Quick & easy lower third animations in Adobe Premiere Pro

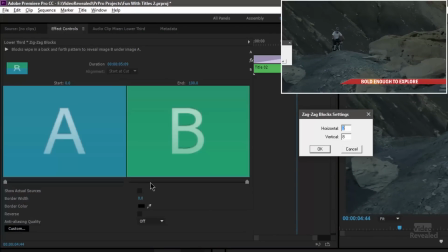So that's why I chose 32 because
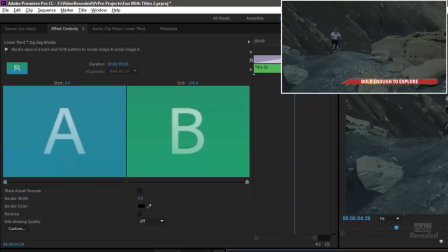it comes up a little bit smoother. So let's look at the other one. This is band wipe. Difference here is that it starts on two different sides of the lower third.
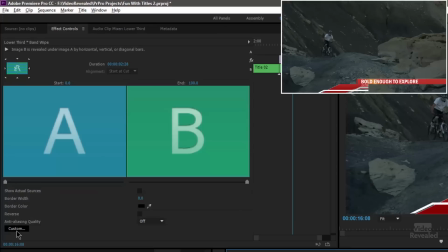We click on band wipe and click on custom. And our choice is here number of bands.
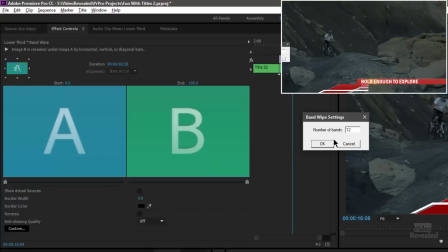So let's change this to 12 and see what happens.
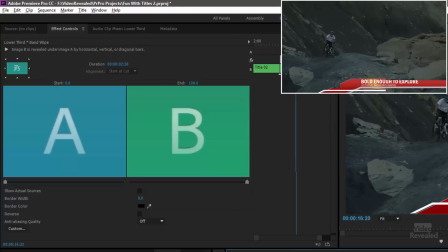And you can see with 12, yikes, for my particular lower third, it destroys that look. You should never have text that's cut off like this. So that's why I chose the number I did.
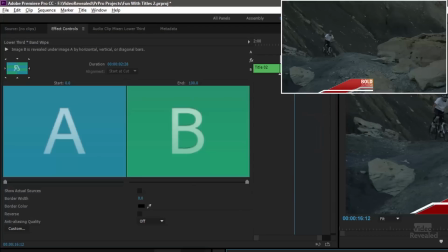Let's go to a lesser value. This is four and with this you can see it just looks like a crop from one side to the other.
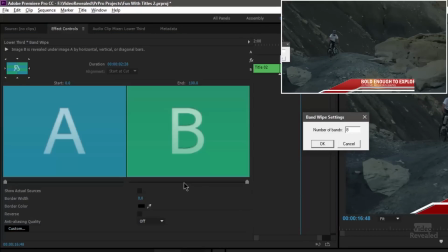So that didn't make sense. I messed around with this and came up with eight and that happened to line
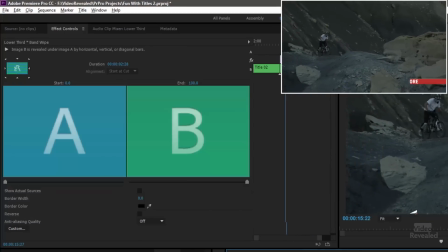up perfectly with that lower third and it's a transition that plays back instantly in real time and looks fantastic so that's just two of the transitions there's lots inside they're going there and explore and look around and you can find that something as simple as a transition on an already built slap down lower third gets the job done when you need it super quick all right hopefully you found this informative thanks to everyone for your wonderful support here on video revealed it warms our heart. If you're new to Video Revealed, take a moment and subscribe, please. If you want to take this up to a next level, then you can support us over on Patreon, where you can give as little as $1 a month to help to keep great tutorials coming from Video Revealed. Till next time, I'm Colin Smith, and it's my job to get you looking your best.